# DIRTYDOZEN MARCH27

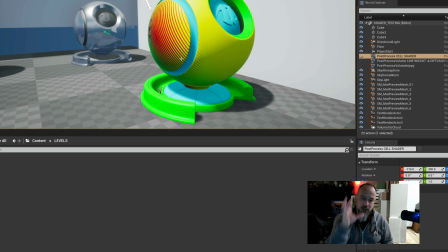An effect where I'm using information that is being broadcast by the viewport to grab information and bring it back in and loop out to create this
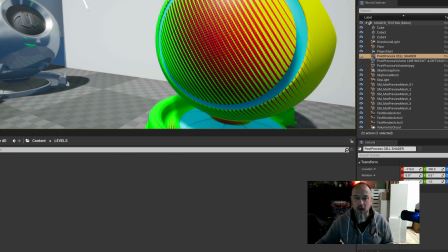to draw the
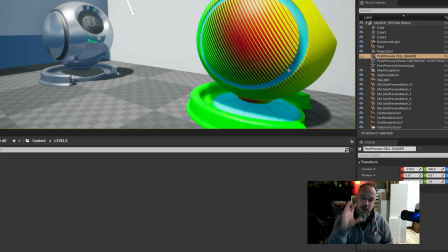hash lines or the cross hashing onto this object as a shader, but where to place it is being chosen by its directional shape, right?
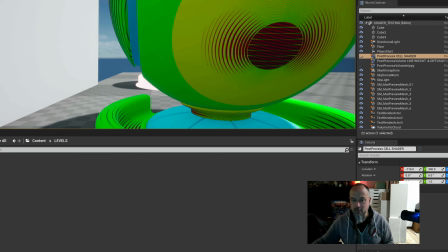So that it's going to consistently draw these, paint these volumes of
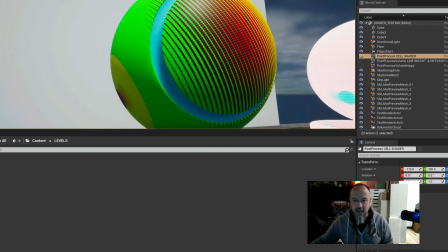either tone or static onto these in combination.
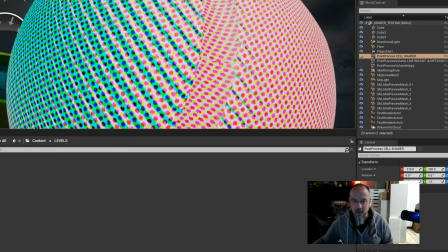So here is a halftone pattern that it's painting onto the volumes using the same technique.
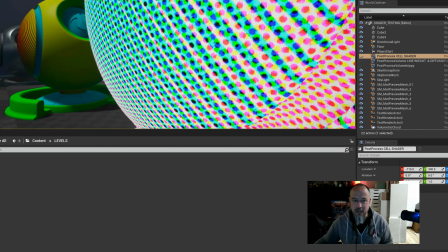So I'm essentially achieving a halftone pattern and a cross-hatching
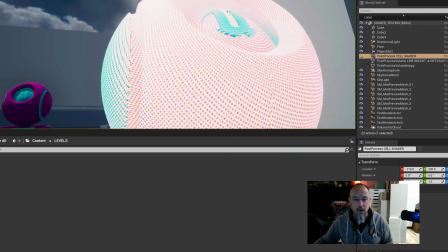pattern that I have some kind of control over on an object volume, right?
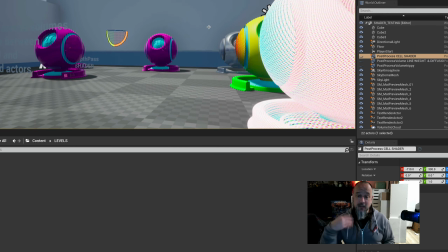And then I took this and I brought it one step further in, here I'll show you,
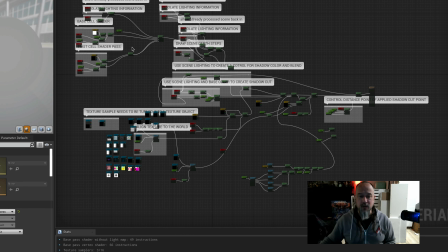but for anyone who's actually interested in this, I'll happily put up a tutorial going into more detail about how it all works,
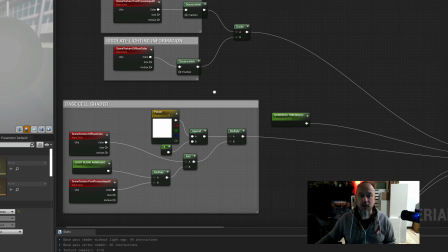because it's part of my exploration and learning process. So, but here I'm pairing in
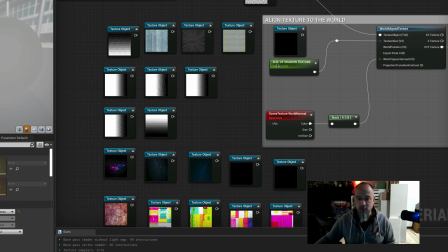my samples of halftone patterns that I've used,
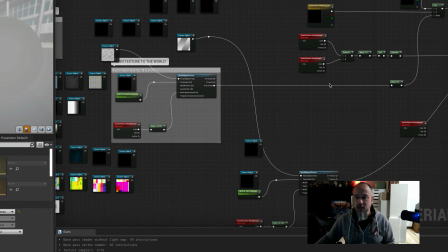and I'm aligning them to the world and attaching them to various things like the
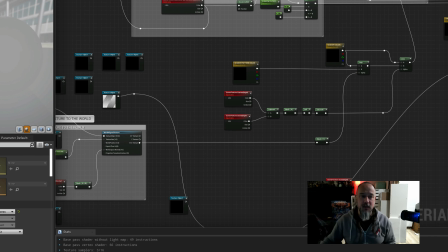shadows or mapping around the object to create this sort of layered effect to get this
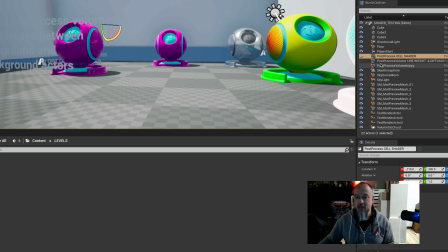post-process cell shader kind of quality. Here is
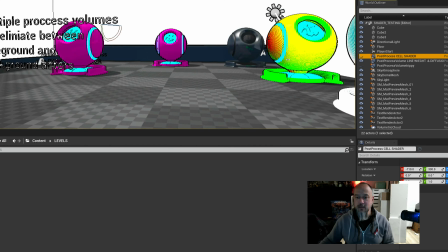an attempt at drawing in or painting in what is the
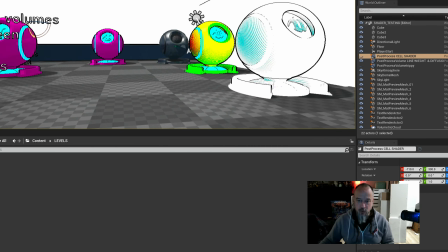line weights to go around the objects. So now
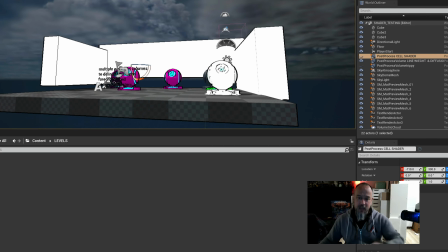everything within a certain distance inside the camera is being drawn on in a way that draws an outline.
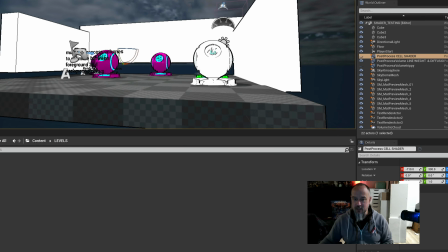And we're giving, now it's not perfect in places, it just doesn't know how to behave itself, but it's trying to
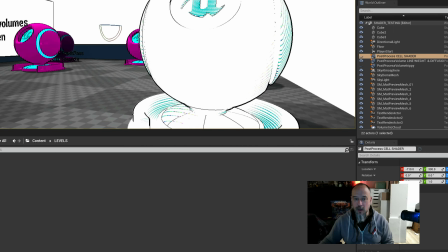do its best to draw what I'm asking it to do over top of everything,
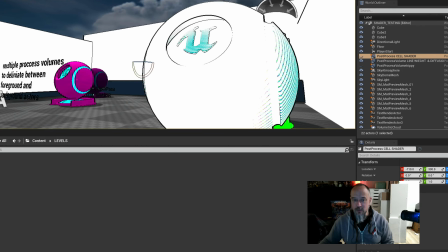right? So all those details are still there, right?
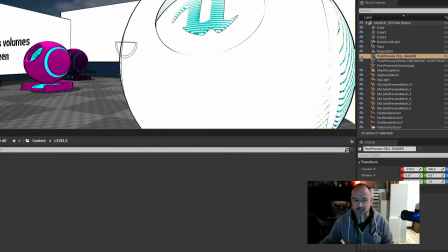All the halftone patterns there and everything has just been asked to push the contrast up,
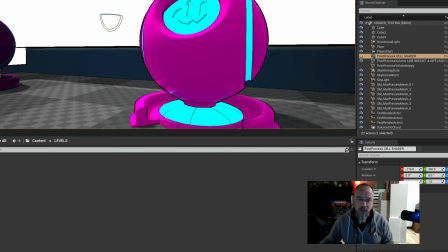to take out a lot of the glossiness of things, to neutralize a lot of stuff,
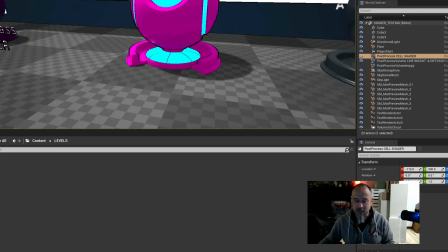to pump up the line weights around everything,
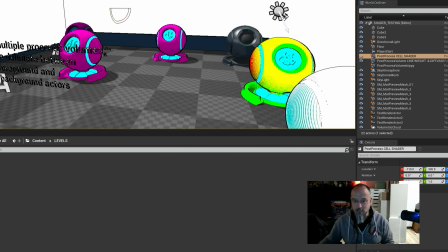and then bring all of that aesthetic sort of in here.
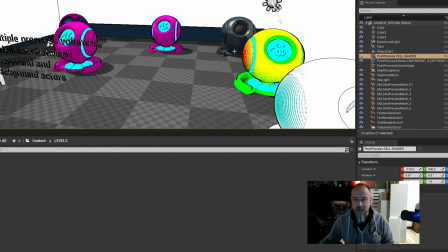Try and get cell shader and outline in place, and then take it one step further
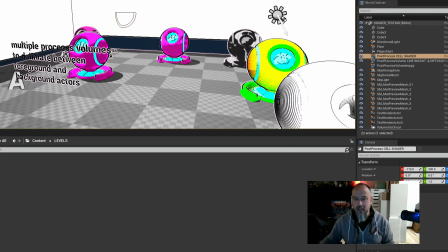and redraw over top and use the light now to push our mid-tone quality
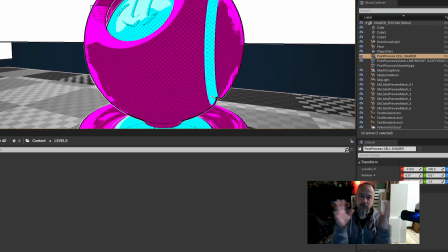shadows and push the median point between your shadows, midtones, and highlights, and paint in halftone on those shaded areas so that we get that kind of manga-like quality, and that it will render it
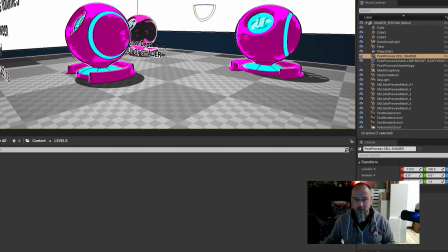as we move around and as we pick up light, and then have a way of differentiating between
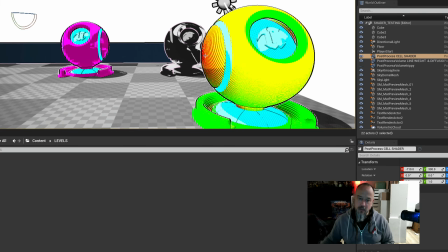objects that are foreground and background by having a sort of stroke line that gets painted in place so that objects have their painted